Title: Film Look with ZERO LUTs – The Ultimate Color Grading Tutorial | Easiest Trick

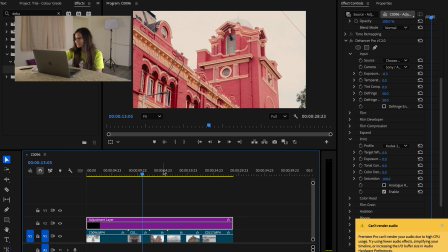[4:05]
It gives warm, deep colors and that Hollywood look. But feel free to experiment.
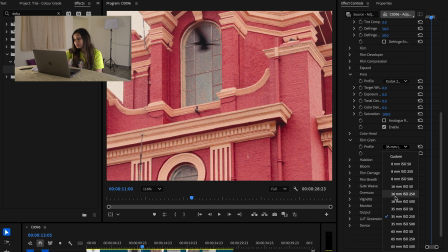[4:15]
Dehancer has some natural looking film grain, unlike some other overlays that just sit on the top of your footage. Real film grain moves with the image. This makes it authentic and not like some cheap filters.
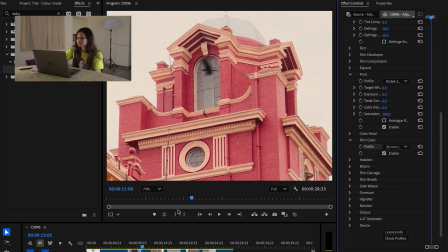[4:32]
Adjust the grain size, intensity and softness until you get the look you want. Ever notice that soft red glow around bright areas in old movies? That halation. So there are two favorite settings of mine that will take your footage from here to here.
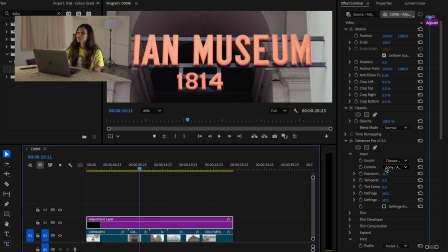[4:53]
So the first one is halation. Dehancer lets you add this effect, making digital footage look like it was shot on actual film. The next is bloom. This softens overexposed areas, giving a dreamy, glowing look.
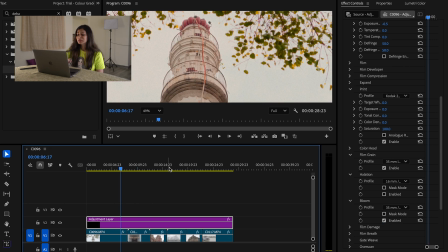[5:12]
Perfect for making highlights look cinematic instead of just blown out. There are a few more effects you can add to take things up a notch. Vignette, film damage, and also overscan.
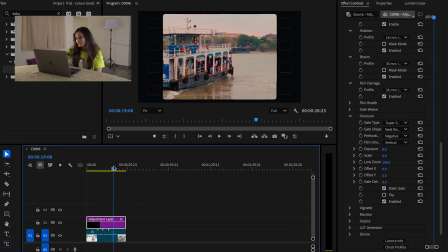[5:28]
Instead of using extra templates, you can apply film overlays directly in Dehancer.
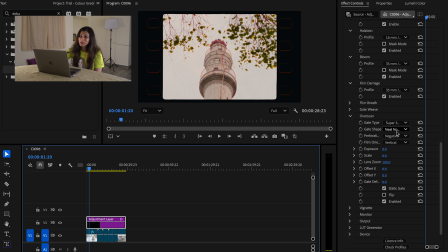[5:34]
Super convenient. All these options make your footage look 100% real instead of like an edited digital video. And there are so many other options Dehancer provides that I don't even use. But before you go all in with Dehancer, there are a few things you need to keep in mind.
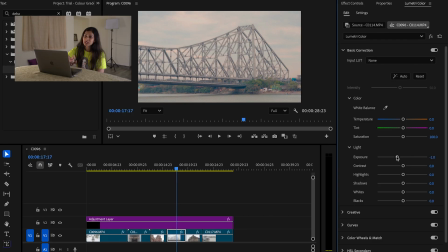[5:55]
First, do the basic color correction first before using Dehancer for better results. And second, as it is super powerful, it can make your playback lag a bit. And after all this, your cinematic film-like video is ready to rock and go viral.
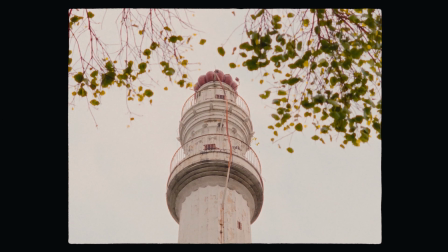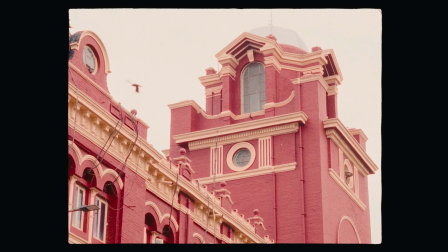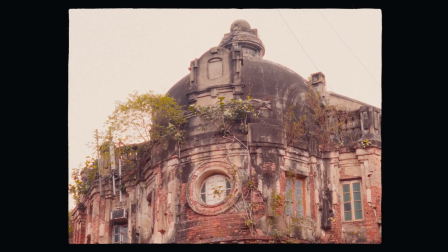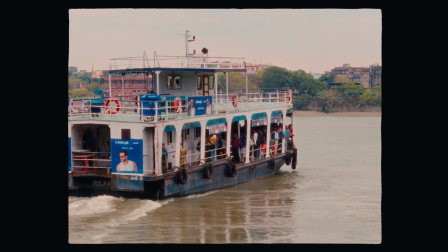So if you want a cinematic film-like footage, then Dehancer Pro is an absolute game changer. And here is the best part. Use code DND10 or the link mentioned below in the description box to get 10% discount. So try it out and let me know in the comment section below. Follow Dine and Thrive on Instagram and YouTube. I'm more active there, and catch you in the next one.